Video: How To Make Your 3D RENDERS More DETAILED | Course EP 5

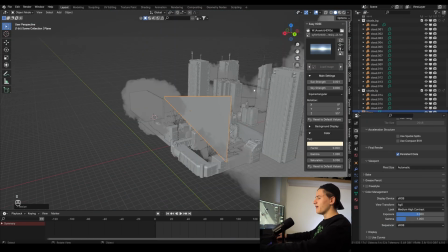By the way, I learned this quick trick from Cartesian Caramel on YouTube.
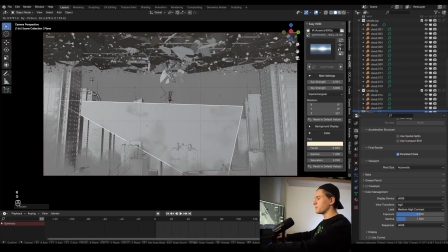As you can see, the spread is a bit too much for the sun. That is so far away.
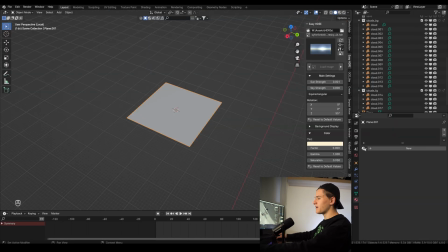So you can easily add in a new plane and apply the material and change the shape to something more realistic.
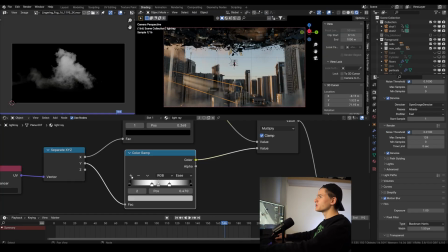I prefer also to just use a single white stop in the color ramp so it looks like one light ray and then duplicate it to have multiple.
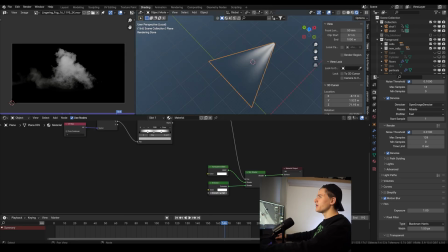Let's also add the color so it matches the lit clouds in the background.
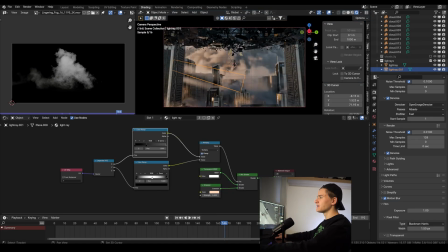Now you can just duplicate and move them around until you like it. What I like to do is to have these light rays on a separate layer.
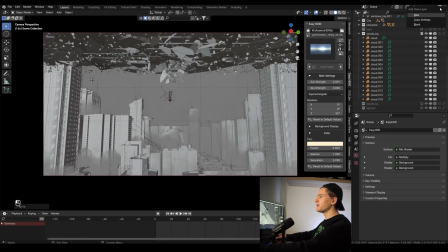So let's create a new layer and copy the settings and call it light rays. Then activate the holdout button and activate the holdout on everything and deactivate the cloud collection.
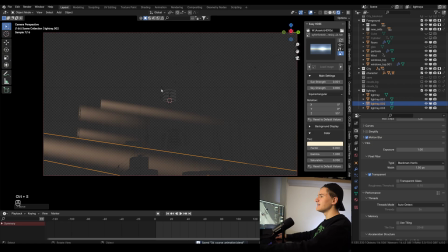Now in the render mode, you only see the light rays and the mask of the building in front of it. Let's keep that for now and let's switch back to our normal layer and let's name it main.
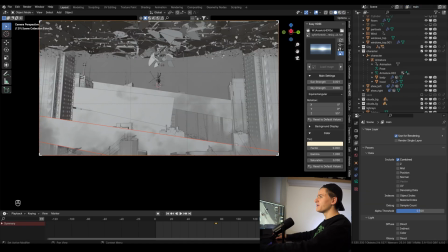Also make sure that under the view layer tab, the checkbox render single layer is ticked.
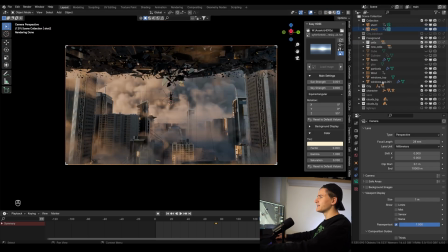The next thing to do is to activate the depth of field. Go to the camera and activate it. Then select our character for the focus distance. Because everything is a bit blurry in the preview of cycles,
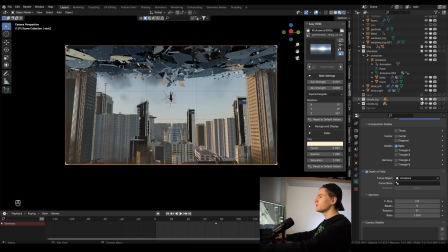let's go to material preview mode and let's deactivate our clouds real quick. Now we can see it really well. Test it by setting the f-stop to 0.1. This is way too extreme, but you can see that everything in the background and the foreground gets a bit blurry.
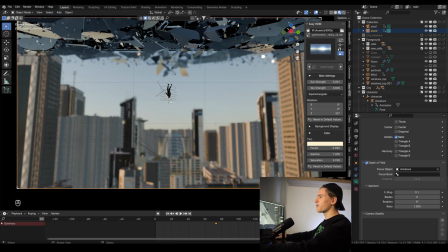So let's do something realistic like 1.8.
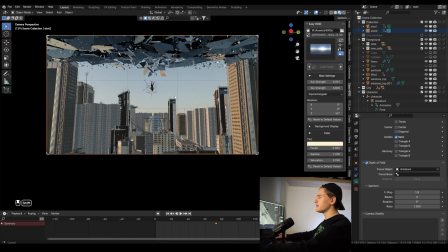This is still low, but because the focus is far away from the character, it looks right to me.
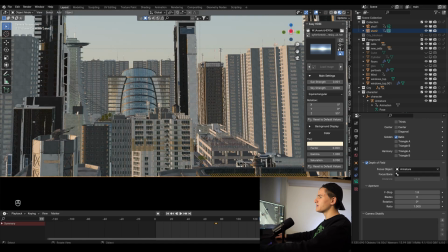You can see it best if you zoom into the background and deactivate it and activate it again.
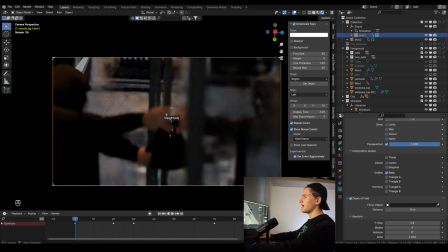Do the same for the camera of the first shot. Here, let's select the armature as a focus point and then select the right hand bone.
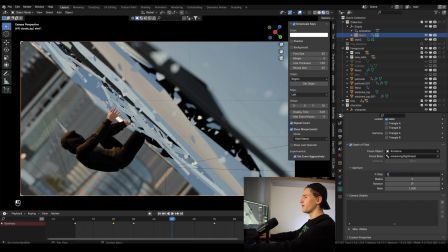Then here, let's do an f-stop of 2.4. You can see because the camera is closer, you can see the depth of field way better.
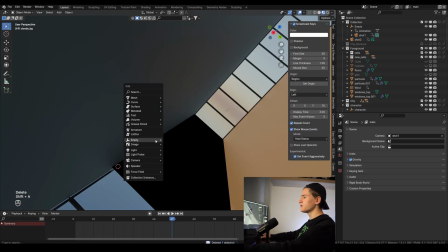Another method I often use if I want to change the focus dynamically
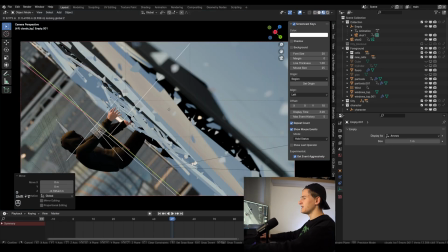or animate it is to add an empty and then select it as the focus object. So now I can animate the empty and the focus will also follow it. I did a quick test render and I really like it so far.
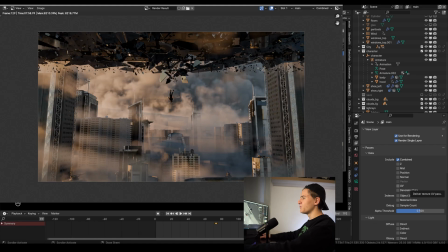By the way, ignore the artifacts in the background. We get rid of them by rendering the light rays separately. Here are the things I want to improve. The glass material is too dark and not enough reflective, and I want another cloud to the right side behind the first building.
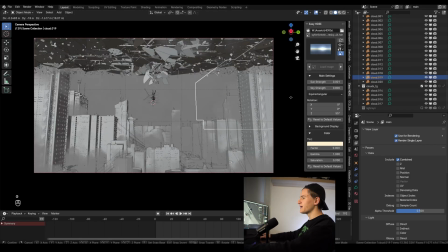Let's put some clouds there real quick and check if it looks better. Yes, way better.
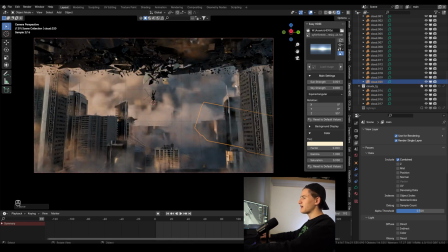In the end, it's just about filling up the empty spots to make it more detailed.
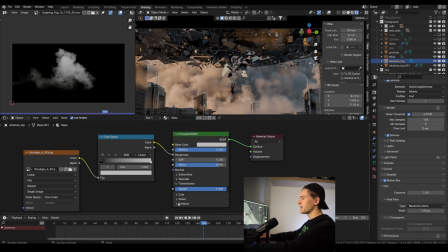Okay, let's go to the shading space and select the glass material and let's change the metallic to 0.5 so it's a bit more see-through. Because now, when it's shattered, it looks too much like metal. But I still want a bit metal because else it's not enough reflective.
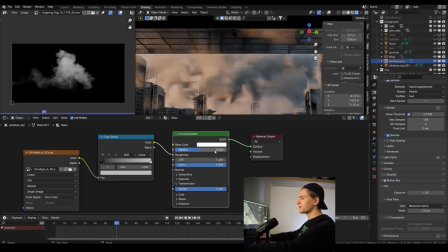Let's also turn the alpha to 1. Maybe we will change it again after a test render, but let's keep it for now.
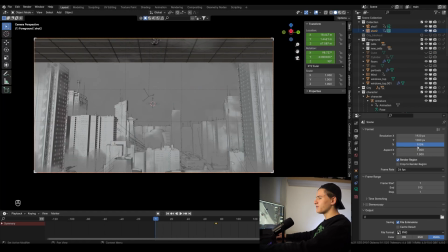Now let's do the test render. Set the quality to 50% and the samples to something like 16. Try GPU rendering. If it runs out of memory or crashes, try CPU.
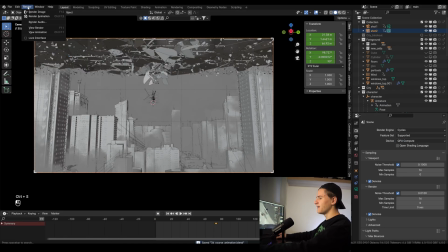I also had to try CPU and it just takes a bit longer, but it works perfectly. Before rendering, save it and let's try to render a frame.
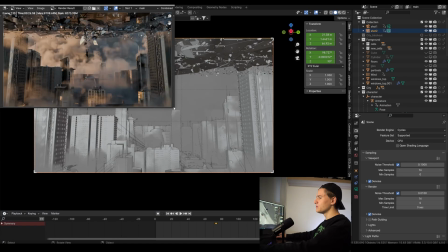It shouldn't take longer than 30 seconds. If so, try to set the samples even lower because this is really just a low preview test render. You want to reach a value of 5 to 30 seconds per frame for this test render.
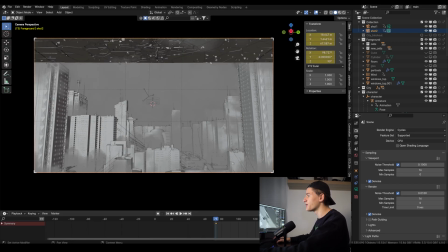Set the start frame to 72 and the end frame to 192 and create an output folder.
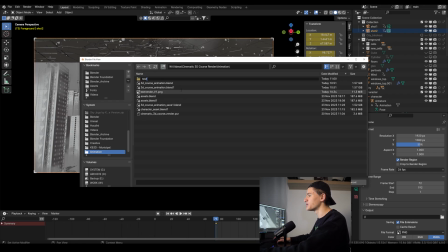If you don't use my template file, make sure to check these settings. Set the file output to PNG.
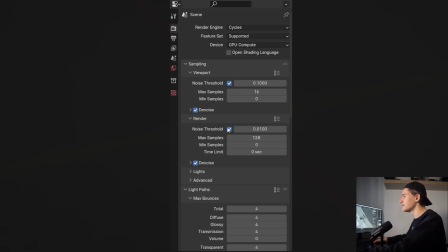Make sure the denoiser is active with open image denoise selected. Make sure the noise threshold is activated with 0.01. Make sure you have a light bounce of 4 and also activated the motion blur and persistent data. Then render it. It's finished now for me, so let's take a look.
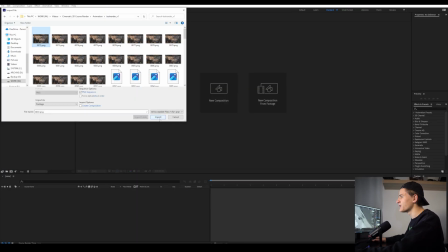I imported it into After Effects, but you can use whatever video editing software you want to use.
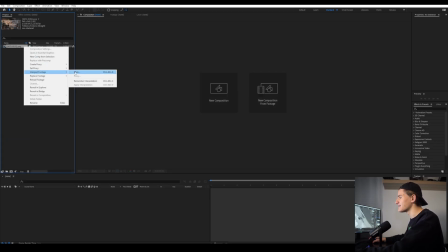Then let's import the PNG file as a sequence and make sure the frame rate is set correct.
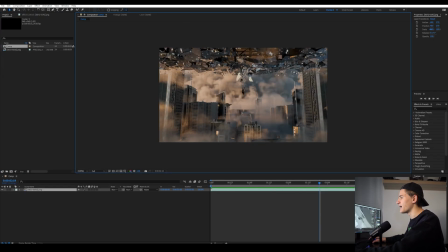Let's take a look. Okay, there are a few things I want to change. In the foreground, I want to add some really small clouds right below the glass. I also want more and smaller glass particles. Then I have to check the timing again because the character goes off before the glass into slow motion, which looks a little bit weird.
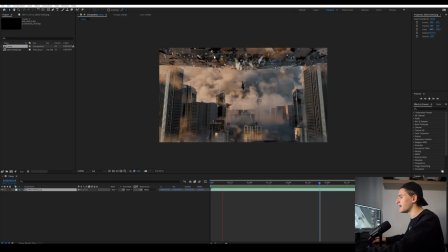Then the background feels a bit disconnected and it could be just a still image. So I also want to animate a few things there, like the cloud movement and maybe a few other things.
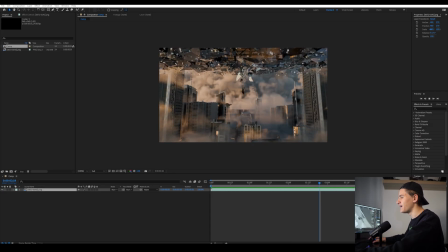With that newly gained knowledge, let's go back to our Blender file. Let's select the character armature and go into pose mode.
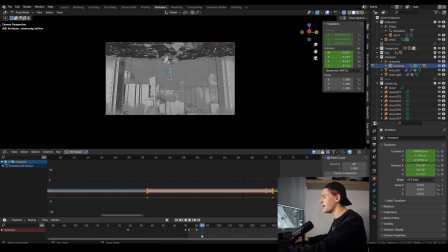Select all bones with A and now we can move this keyframe to frame 84. Now it looks better. Go out of pose mode and select the particle system.
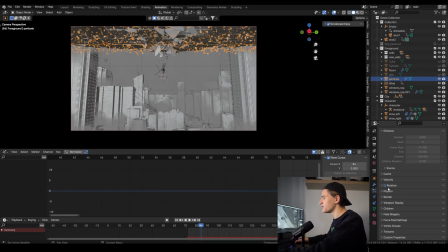This now depends on your PC, but if your PC can handle it, put the number to 10,000 or even more and the scale to 0.075. Again, this is also preference, so you can also choose different settings. And let's bake it again, of course. Let's save an incremental backup.
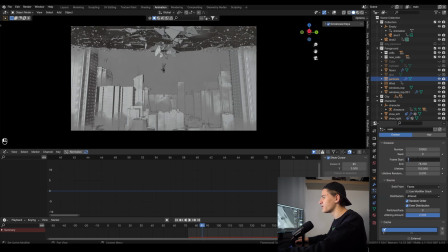I also slightly changed the timing, and I have now a start frame of 71 and an end frame of 78 on the particles. I also turned the velocity to 6 instead of 7, and on the wind I turned down the middle keyframe to 22.5.
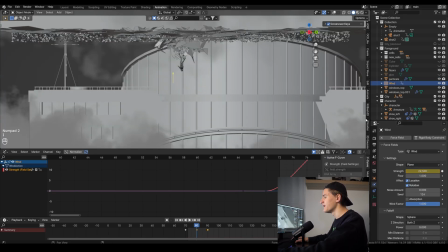Now it looks a bit better in my opinion. Then also bake it again, of course.
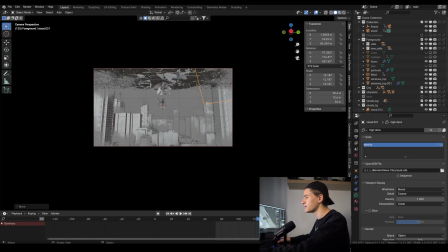After that I put two small clouds in the foreground. I also put one right here to the right side.
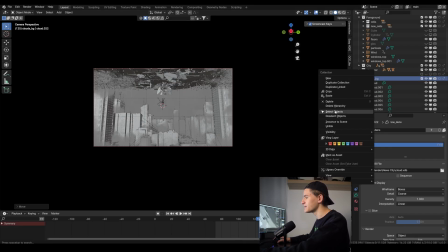Now let's select all clouds in the background and let's add a location keyframe to them. And then let's go to the first frame and move them just a tiny bit. Don't do it too much because it will look weird. Just move them a tiny bit to the left and add another one again.
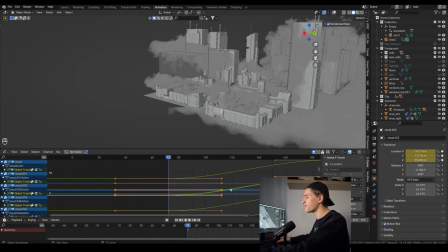Then go to the animation space, select all the graphs with A and press T to switch to linear again.
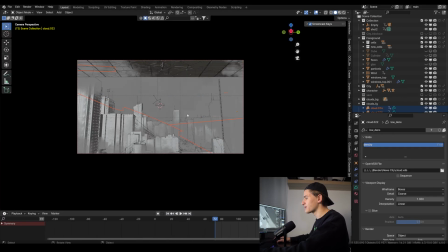Let's do the same for the foreground clouds, but a bit less movements.
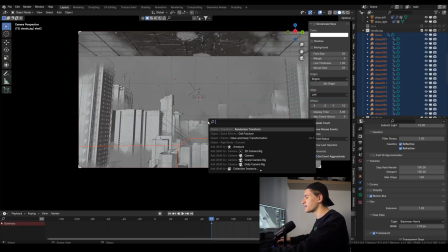You can also use a slight random transform on the y-axis of 10 meters
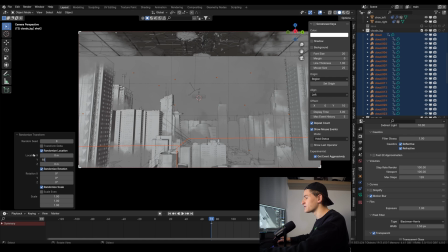and then keyframe again on the last frame to not have them all move at the same speed.
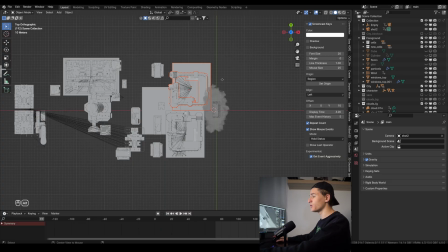Then another small detail we can do, but only if your PC can handle it, is to create an instance with Alt-D of these buildings and just put them below or short so they have a bit more to reflect.
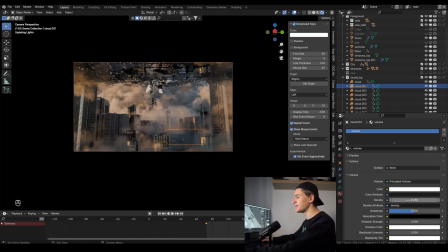Then on the low dense cloud, I put a density from 0.1 to 0.25.
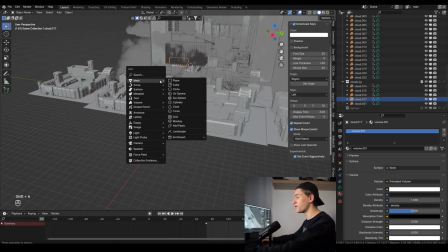The last thing we will do is to add some simple bird effects. Add a cube and roughly shape it like a bird.
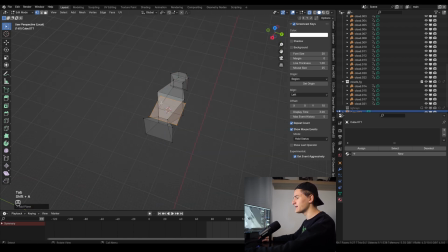In edit mode, add two planes as wings and then put the wings in a downwards position. Add a shape key. Then add another shape key and put the wings up in edit mode. Now animate a second shape key so it goes up and down. Make sure it's really slow because remember, we are in slow motion.
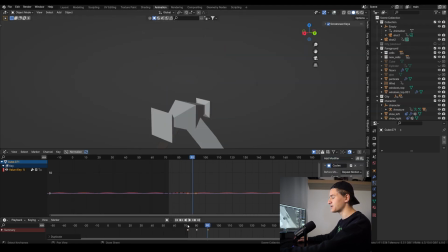Add a cycles modifier in the graphs editor, so it repeats the motion over and over again. Add a solidify with 0.5 and a subdivision modifier with 1. And this can really look funny because it doesn't really matter because it's so far in the distance. And you don't really need the subdivision modifier if your PC is already at the limit.
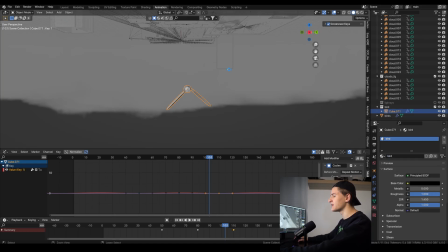Add a black material with a roughness to 1 and duplicate the birds 5 times and offset the animation.
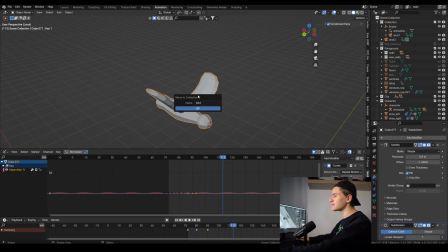Then put them all in a collection and let's call it bird and put them out of the way.
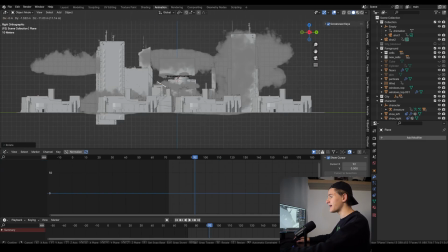Add in a plane and add a particle system.